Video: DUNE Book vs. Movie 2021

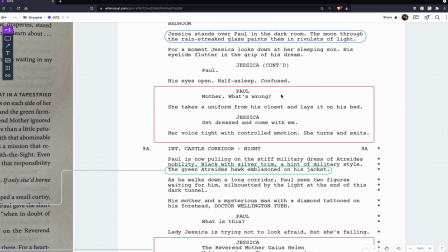632s
not telling him and this is once again helping to build the tension and we are left in the dark as the audience just like Paul is left in the dark now
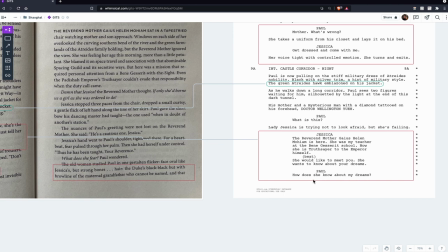641s
later on when they go to the next part of this uh in the in the corridor she does explain who the reverend mother is she would like to know about your dreams how does she know about my dreams paul here
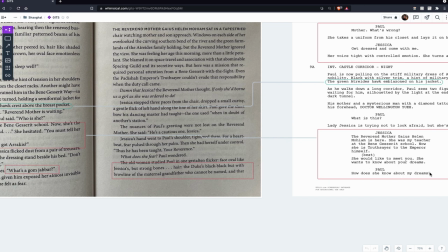657s
is like i didn't even know anything about that or that she even knew that whereas in the book he's just like
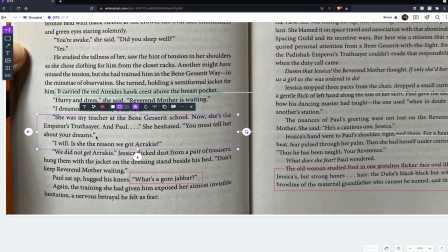664s
i will you must tell her about her tell her about your dreams i will like there's no conflict there
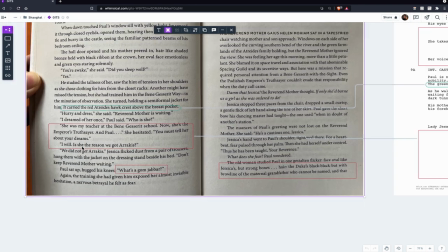672s
whereas in the movie there's much more of like a um why are you telling my secrets mom how does she know about my dreams why would i tell her so it's it leads more
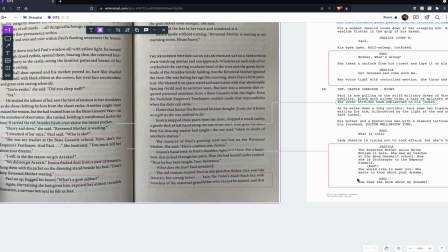679s
to that adversarial relationship between him and the reverend mother and also kind of the
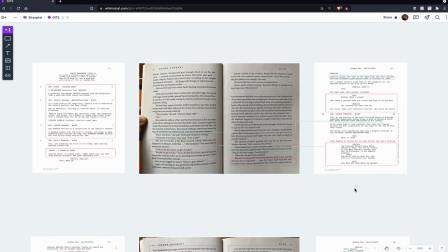684s
kind of uneasy relationship that he develops with his own mother throughout
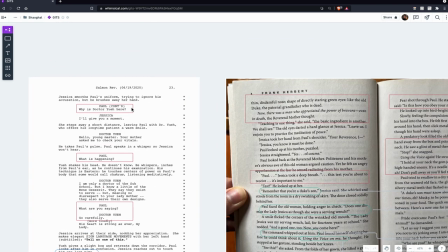689s
now let's keep going why is dr yui here this is what i mentioned how they added him to this scene because he's not in the scene in
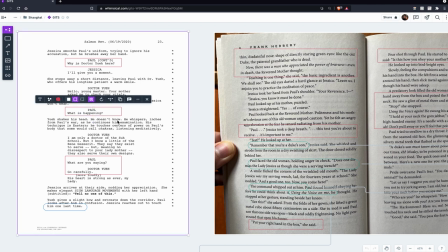698s
the original book another change that they made in the script is how paul doesn't know what's going on what is happening says paul whereas if you remember up here
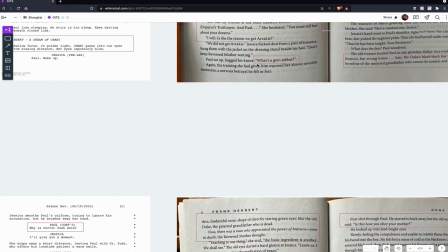706s
he already kind of knows what's a gum jabbar it's like he already he already knows that something's going to happen and what it's called
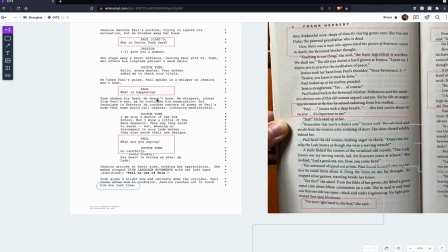715s
he just doesn't know what it is whereas this he's completely in the dark and so that makes it more intimidating right and this happens over and over again why is the doctor here what is happening what are you saying Paul keeps asking people and no one will give him a straight answer right
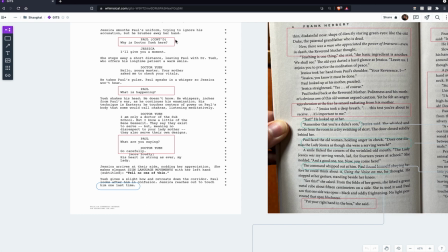732s
and so that repetition kind of helps set up part of his character arc since as as the story goes on Paul will become more and more patient and his ability to know things about people without them telling him also I'm going to
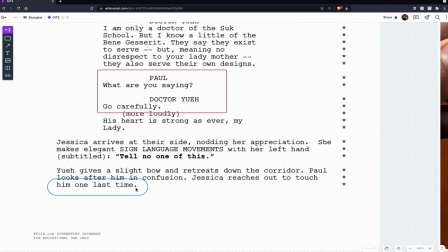745s
draw your attention to this really interesting line right here not
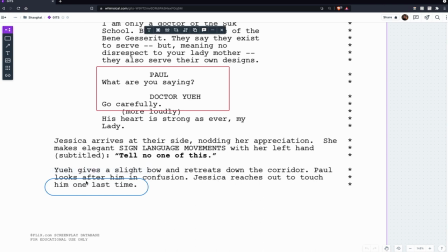750s
dialogue line but this line in the script so as Jessica reaches out to touch him one last time now technically this can mean like before the test she wants to touch him but this can also refer to her feeling like oh no i might not ever see him again because he might die
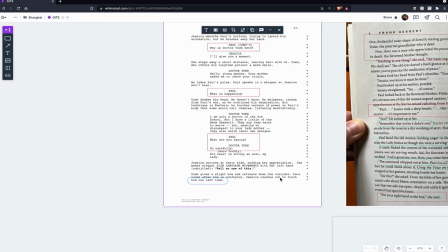767s
after this right and so that is a really nice detail and that's why i really like to encourage y'all to um not
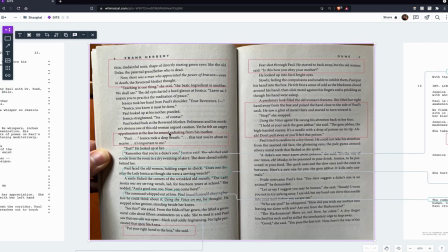776s
just read screenplays but then later to analyze them so you can get all these nuggets so here we have once again Jessica saying Paul this test you're about to receive it's important to me whereas in the script like we already know it's important because Jessica's like freaking out and won't tell him anything whereas
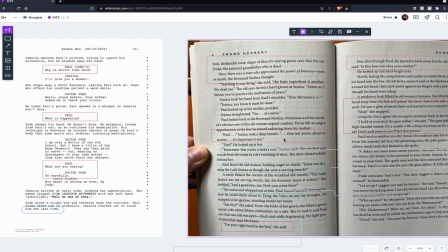791s
here we have her stating this test is important to me once again I'm not trying to say that the screenplay is better than the book because of this I'm
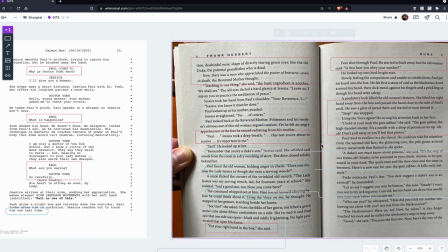799s
just saying there are different storytelling mediums and that's one of the reasons why they're using these different
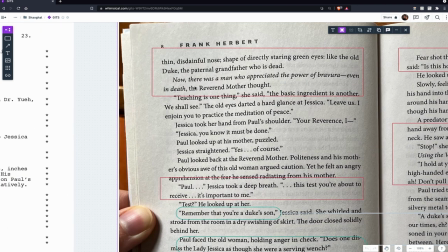804s
storytelling techniques here we have the Reverend mother kind of examining Paul and looking at kind of how he looks and we even get inside of her head which we definitely don't in the script because we're
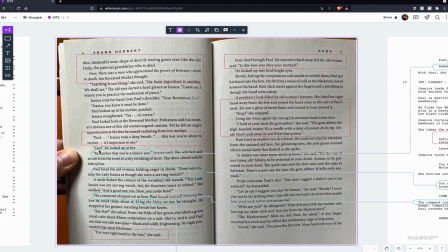820s
so focused on Paul most of the time and notice here when Jessica is about to leave she says remember that you're a duke's son whereas later in the screenplay she just
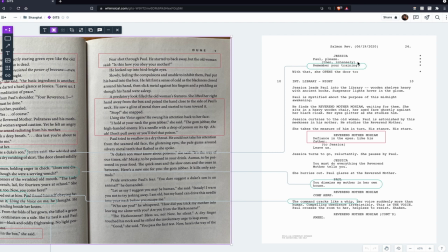831s
says remember your training and so this change highlights
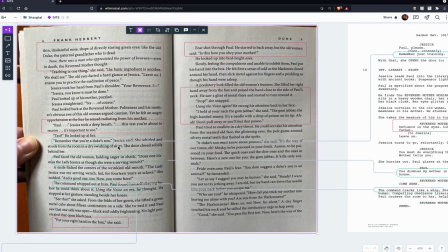837s
that here it was more about reputation and identity whereas this is like about
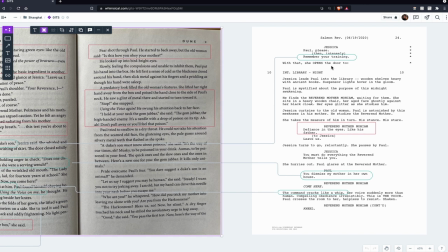843s
survival so they're similar but they're still different like that tone differences that i meant and we still have the
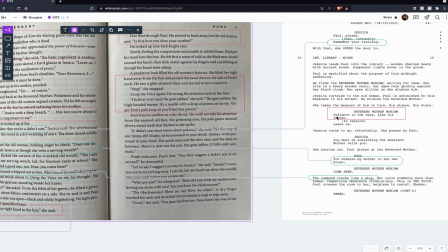851s
reverend mother kind of examining paul and comparing him to his parents and grandparents, just like we do over here in the book,
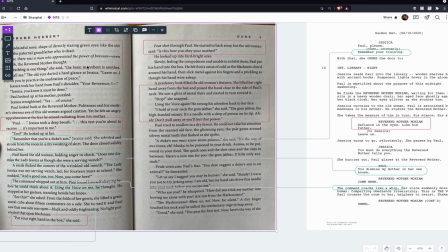860s
but it's so much shorter.
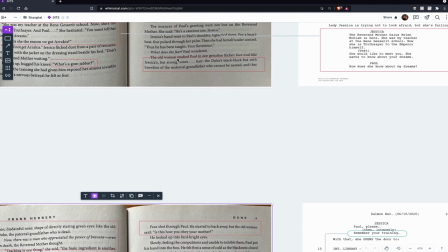862s
Instead of, you know, these several paragraphs or several sentences, studied Paul, his oval face, his maternal grandfather,
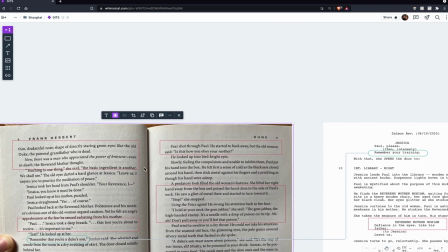871s
his Duke, maternal grandfather, you know, all that is just summed up with this.
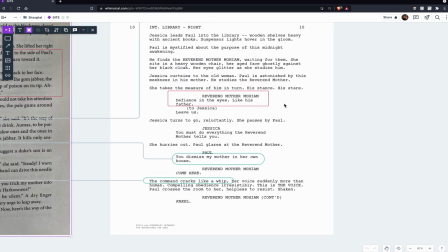876s
Defiance in the eyes, like his father, you know, so it's an example of that being being streamlined, right?